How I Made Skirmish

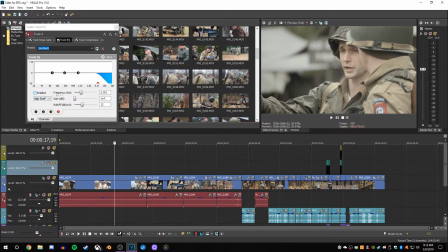(8:05)
So I found that if I just went and did a high-end cut,
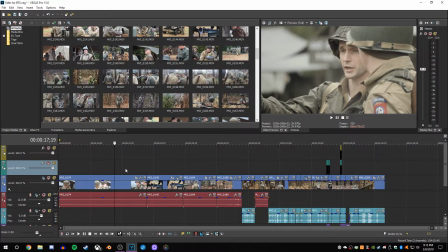(8:10)
it helped to bring it out quite a bit, enough to the point that the audio sounded good enough on film.
Whenever I see a bush move, that's it. That's not suspicious.
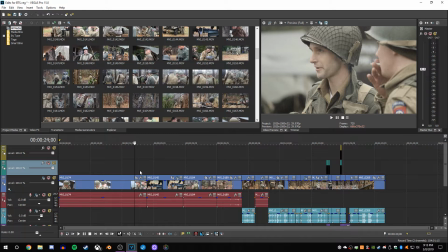(8:25)
But I will say, if you are looking for a budget microphone to record short-range stuff, say for interviews or things like that, the Takstar is actually very nice. Long range, it's not the best, but short range, it is quite good, and it doesn't sound too bad.
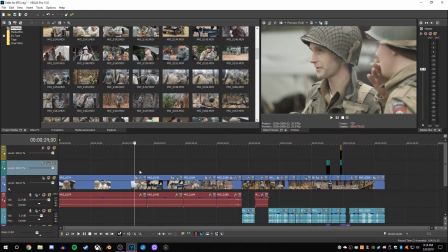(8:42)
That's one thing I noted. That's one thing I have noticed is it doesn't sound too bad, which is quite shocking for a sub $30 microphone. Now the problem with the audio editing is that once I raised this up, gunfire got incredibly loud.
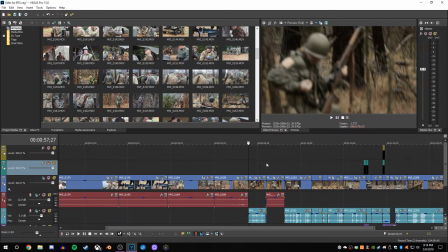(8:58)
So here's one of the first initial shots whenever they're in the actual battle.
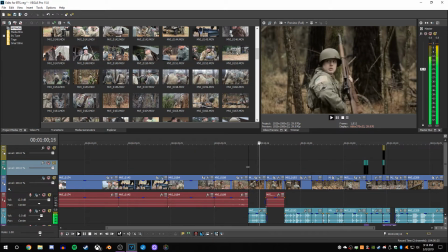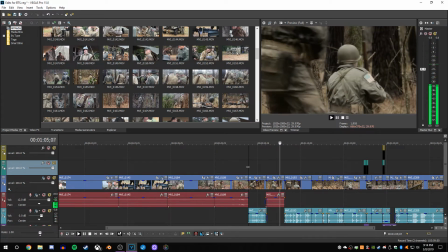(9:11) Two at a time. Squad. Go, go, go.
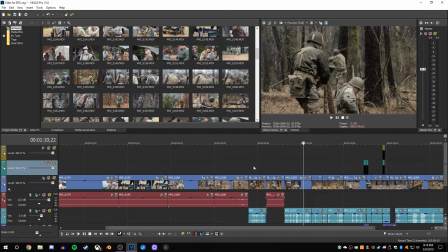(9:18)
All right, so that is how it was edited. It's not too loud, and the gunfire isn't overpowering, and the audio, when there is not that bad.
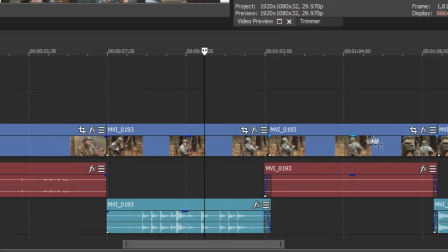(9:29)
Now, the way this clip specifically has to be set up is like this. I had to go in and manually go onto the clip and remove from a group the audio so I could take the audio and move it wherever I wanted.
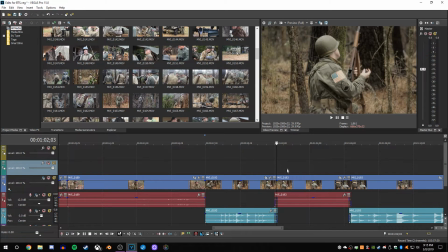(9:43)
Because what I had to do is I had to take the clip and I had to cut the audio out of it and pull it so then where they were talking was in a separate audio track than where the gunfire was. The gunfire When it was in with this, it got incredibly loud. Headphone users warning, this is going to be possibly really loud.
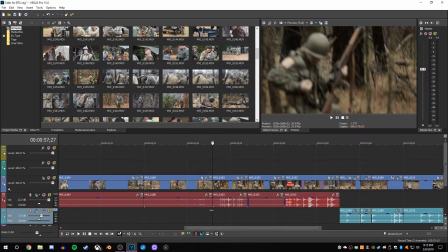(10:03)
This is what it sounded like before I made them in 2 separate tracks.
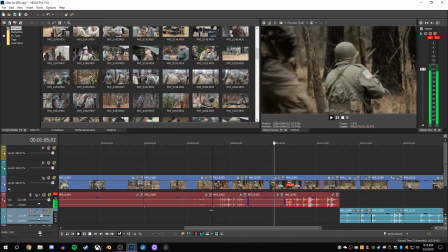(10:13) 2 at a time. Go, go, go!
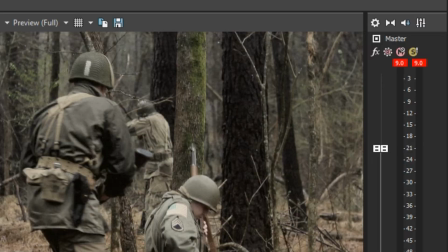(10:22)
Really loud. Really loud. Way too loud. My audio meters are peaking at 9.
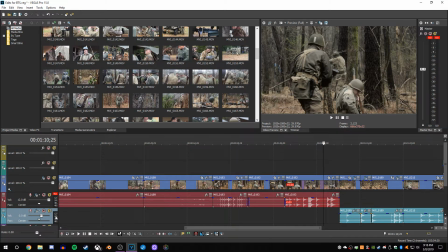(10:28)
That's way too loud. So I had to separate them and then pull it to where the gunfire is in a separate track like this.
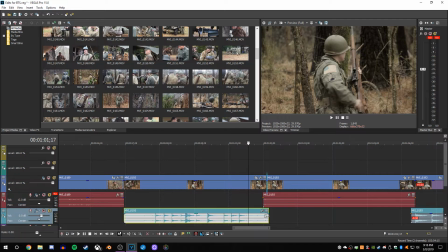(10:38)
Now, when I did that, I couldn't just have the audio do this. I couldn't just have it go,
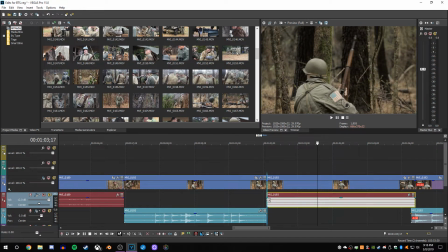(10:48)
because you hear when it gets louder. So what I had to do is I'd have to take the audio and I'd have to overlap it.
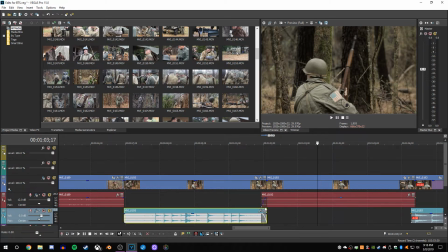(10:56)
I'd overlap the loud from the quieter to the loud and have a fade.
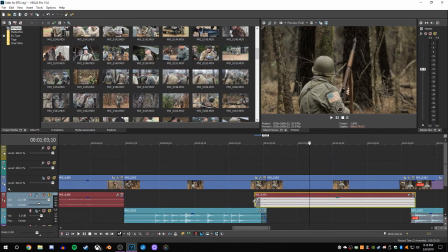(11:00)
So between them it's just, it's still noticeable, but of course, you know, when you drag it out farther and farther, yada yada yada, it won't be as noticeable.
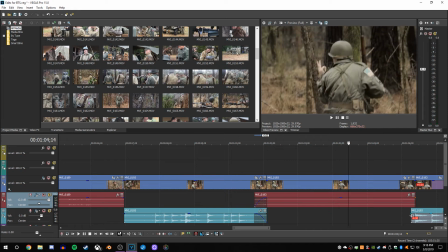(11:13)
Much better.
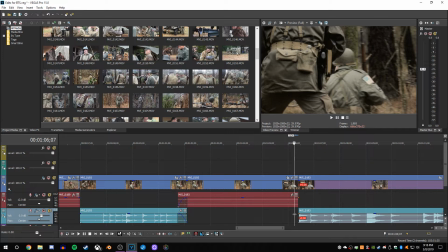(11:14)
Now, for later, right here, where you can see that there is the gunfire that started, I didn't have to overlap it as much because
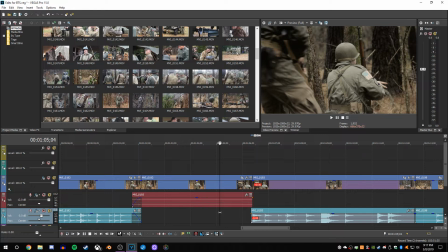(11:24)
it was just an all of a sudden there's a loud sound. So it just can drop out unnoticeably and you won't hear it.
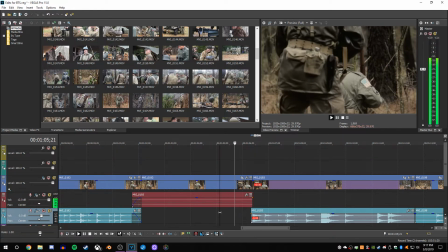(11:32) Go, go, go!
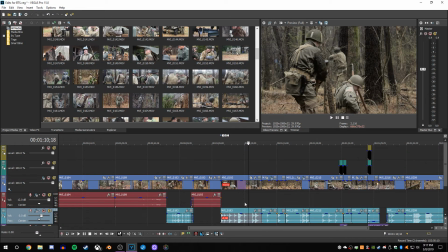(11:39)
No difference really. Now, that's what I had to do for pretty much the entire timeline, was pull the audio back and forth. A lot of the audio was like this. It was detached from its original video source and just kind of put all over the place.
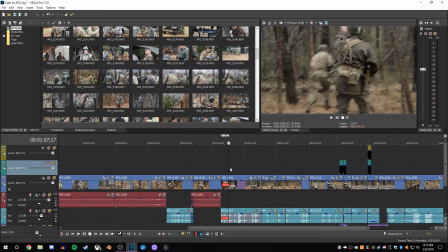(11:52)
Now we will get to my favorite part, and that was the blood effects.
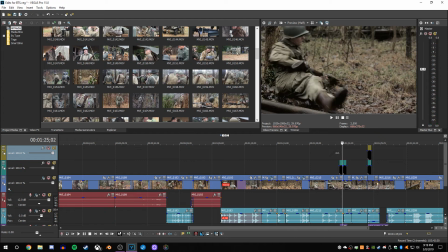(11:57)
So we have the 2 blood effects. We have 1, 2, which are both really simple.
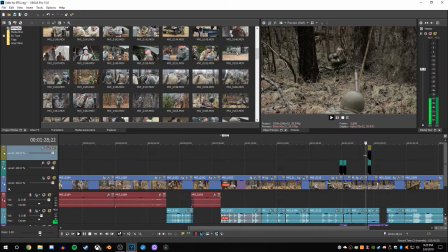(12:05)
And then my favorite one of them all, which is where our German buddy here gets gut shot.